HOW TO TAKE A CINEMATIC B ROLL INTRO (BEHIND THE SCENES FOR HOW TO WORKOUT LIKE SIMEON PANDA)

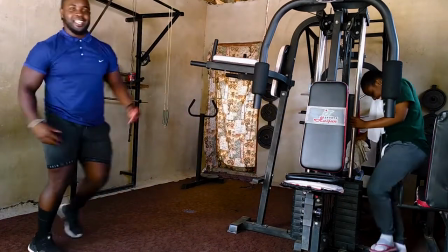okay first thing firstly allow me to apologize for this
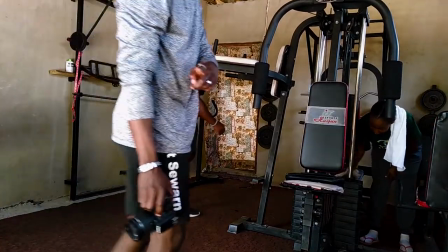gross mistake I just realized now that I'm actually editing this video that the audio is horrible
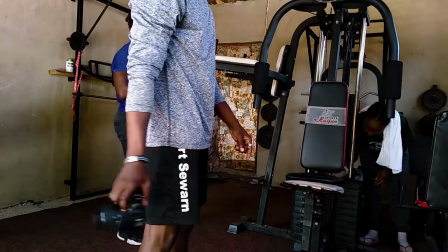it is shappy and there was music playing in the background I
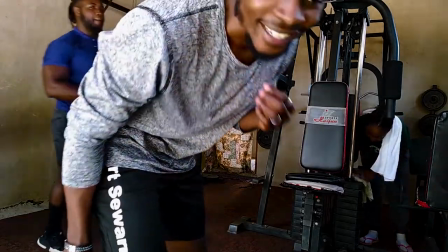sincerely apologize for this gross mistake now at this moment I was literally explaining to Ray
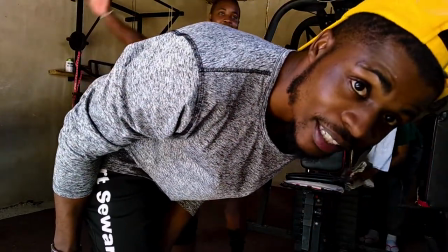Daniels that this phone is way too far when you explain something you're not gonna be heard yeah I said I was recording my phone I don't have a secondary
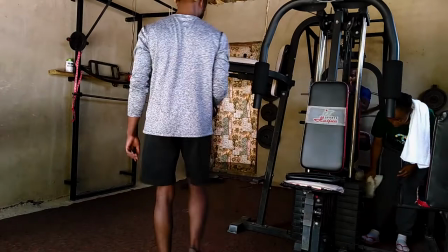camera but anyways let's get started my name is Tokuna Rage cover my name is Tokuna Mapa and today this is the behind the scenes
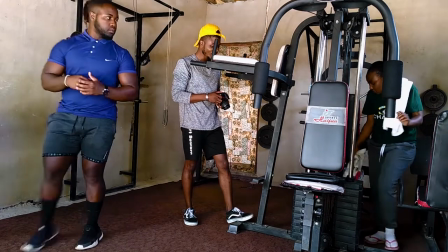video that we made called how to work on like simian panda featuring Ray Daniels
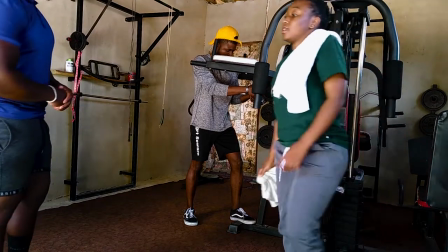the guy in blue right here so today i'm going to be explaining how i took the b-roll clips
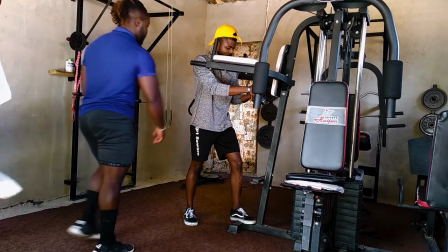step-by-step processes in terms of like the techniques i used the
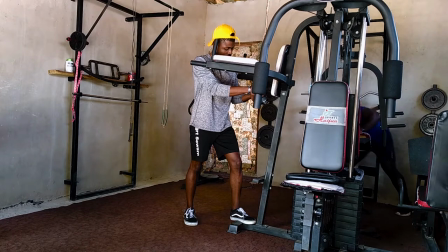ideas behind and formulating an interesting introduction
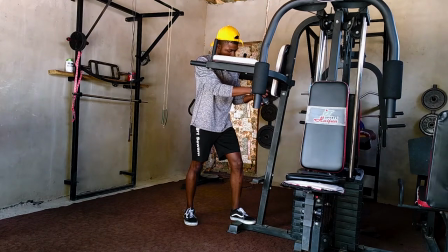into the video so in a couple of seconds like wait for it wait for it wait for it now this then with this way the explanation is going to become
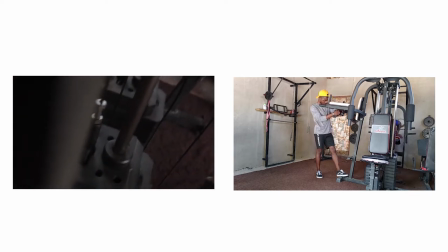so if you look at the video right now right there's a video of me literally like moving about back and forth wearing the yellow cap right there there's the movements that i was actually using description of the video that's on your right side or left side i'm better to actually
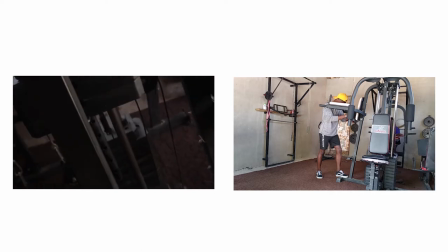explain which side it is but i think you get the idea so what i was doing right here right i was panning back and forth in
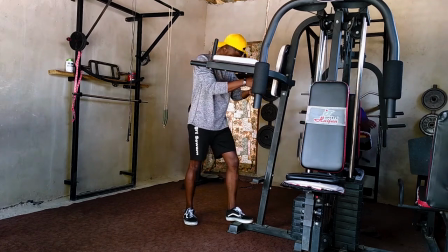a rotational manner and i had to make sure that i had that black bar of the multi-purpose machine in the frame so that it can make it look
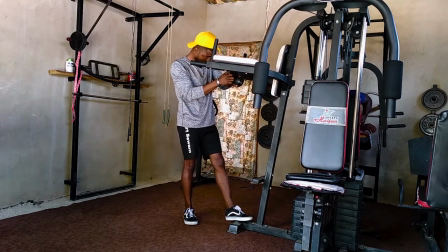much more dynamic so ray daniel's was also pulling out the weight up and i was moving back and forth trying to get the weight
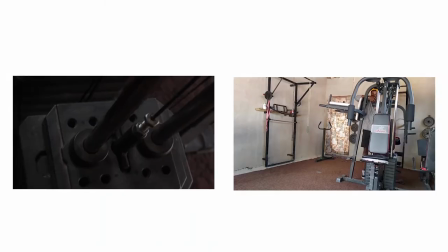within the frame so the second segment of the video introduction was this upright or top to bottom sorry a clip so the idea behind this was literally showing the way it's being pulled up and hitting or touching the
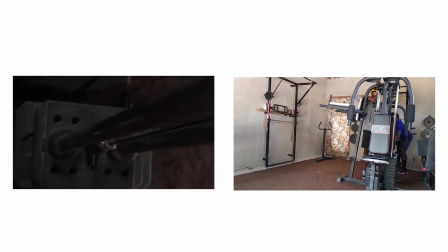lens so that it can create and what you call it the word is transition is transition to the next clip so it's almost like being pulled up and creating a black transition
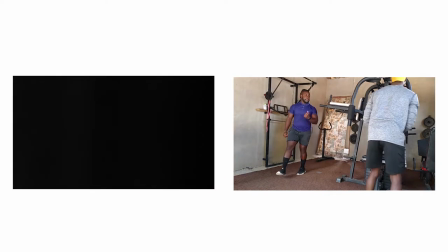off to the next clip sorry for the breaking off so
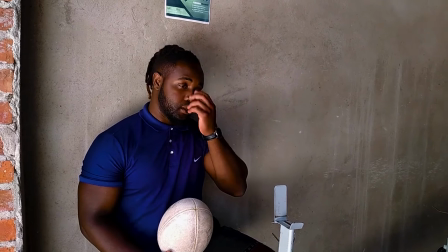right now we've been taking pictures of no pictures videos videos for the gym and so far i've taken two videos for
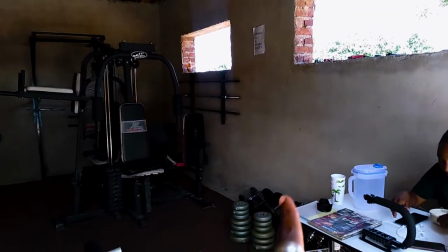the bureau entry and that's the dumbbells right there and the what's what
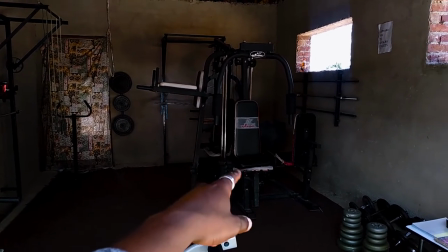is it called yeah a multi-purpose machine i should know these names so right
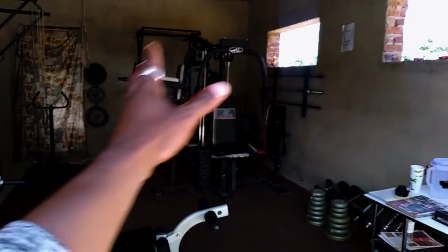now i need two more clips of the environment wise the gym and we're gonna
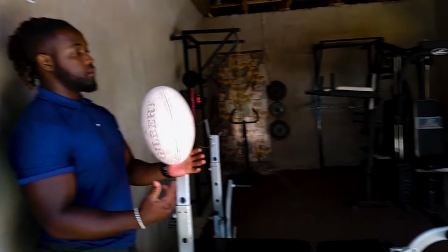move to the next segment and that's the workouts right exactly
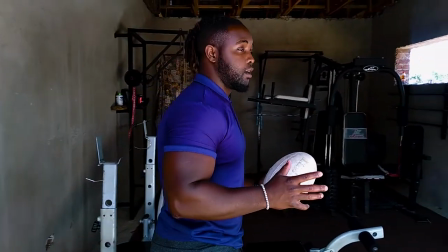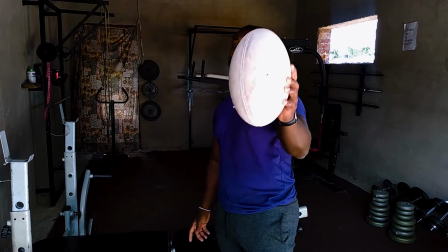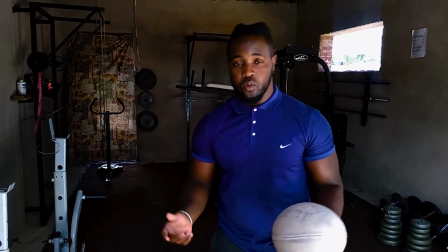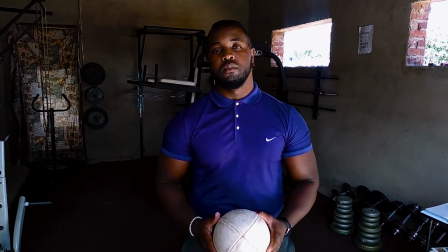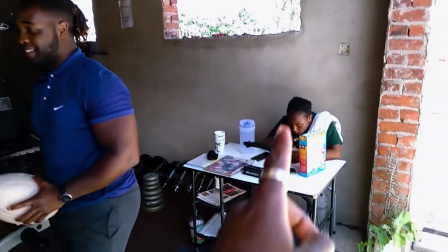and this one is busy chowling
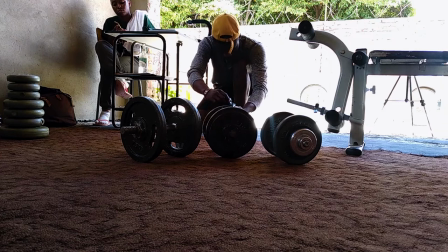I am surely going to give credit to those guys who literally make voiceovers, it's not easy,
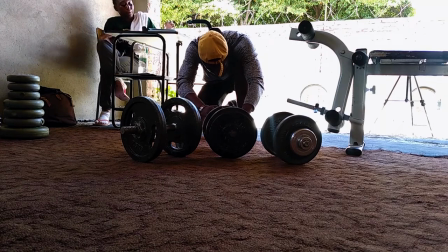it's not easy but anyways let's continue on with the explanations so now what i was now doing
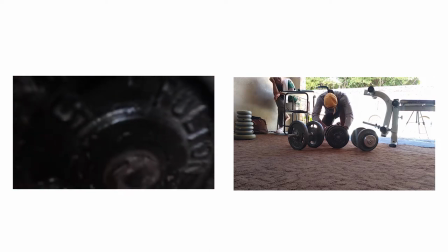on the spot right literally on the last clip i transitioned out into a black transition right so that initially
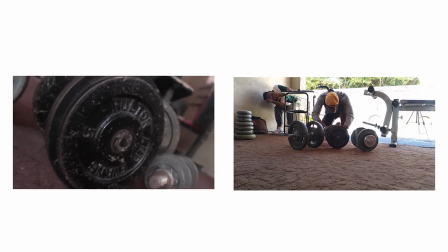means that for the next video I had to come up from the black revealing the next element and so which these next elements were the dumbbells so
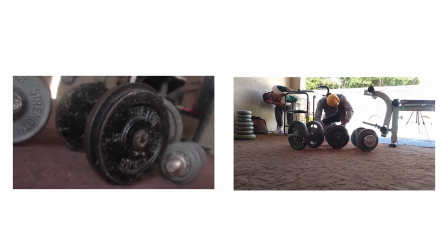like what I was doing before I was just trying to make sure that I have a rotational sequence going backwards and literally having the black dumbbell
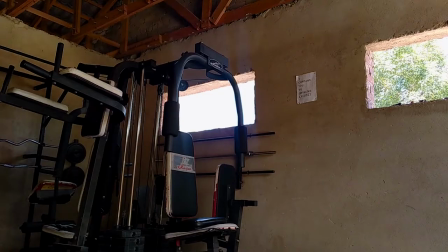within the frame like in the center of the frame that's what the idea behind now for the other clip this should be the fourth clip
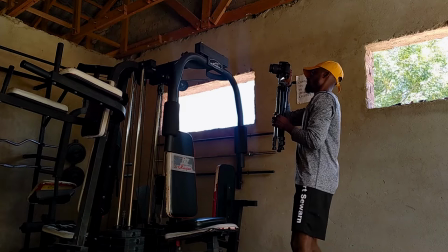if I'm not mistaken i was using my tripod for civilization and i really wanted to capture the name of the multi-purpose
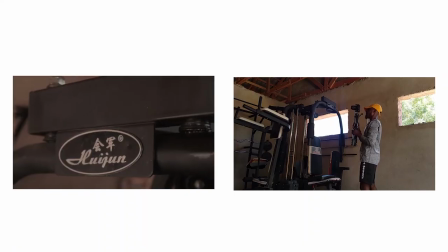equipment i was about to say two wrong wrong wording wrong wedding
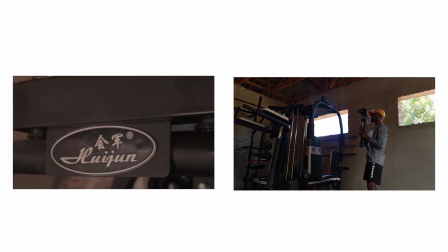but anyways the whole idea right here is just to try to have the name within the frame and i had to just move back and forth as steady as i could because it's almost like i'm using handheld movements and mind you
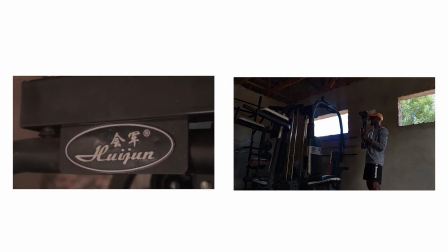you have to just keep on doing this and back and forth back and forth so that you can actually get the framing right it can never be that perfect
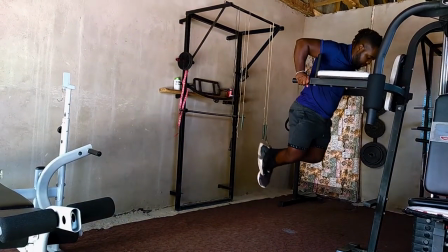but the more you do it the more you get chances of getting the right um clip so let's move on to the last clip
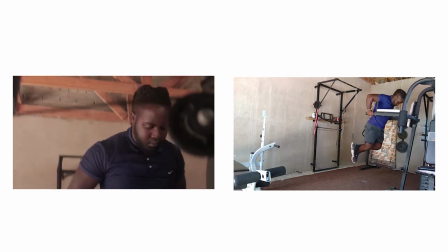of the introduction if i'm not mistaken all right here i was actually like taking the videos of uh ray daniel's doing these dips on the multi-purpose
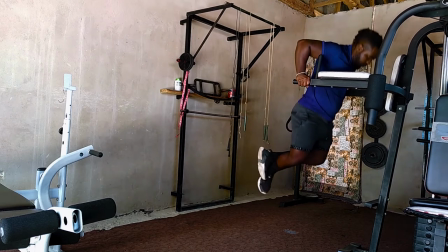machine the whole idea was just to have him do the workout while this time i'm actually holding the camera and moving up and forth up and
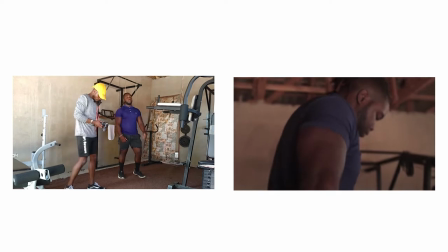forth the first clip that i should write be had the um bars and the requires creating that uh forward foreground element to make it more dynamic okay first of all i have to address this right you see her right there she's the same daughter i was busy sitting on the side it's a bit scorching yeah but anyways this is the most important video as to remember i really explained that but uh gear that i was using so yeah this is the mechanism i was using today so we got the 18 to 55 camera lens obviously that's what i have and the body is the page 100 d cannon and the handheld rig so this is the setup that i was using but sometimes i was going to be treating towards using handheld movements because this is very complicated in some other places on the multi-purpose machine and sometimes you can crunch down and get those flexible what you got to see it's laughing like you are so loud but anyways so yeah this is the kit that i was listening today and um thank you very much for watching this video and don't forget to like subscribe and turn on the notification bell as soon as i upload a video on the channel and definitely i'm going to link down these guys instagram account down the like photo and show some love please just tell them that i think and share too so for today we will say peace Hey guys, this stuff doesn't look easy. It might look easy on camera. Don't try this at home. I'm telling you, do not try this at home. You will break your bones. Your bones. Exactly. And I'm not going to pay for that insurance. Maura, Slega Nagas. Yo! Yo! Yo! So, we stay going on the snow. Peace.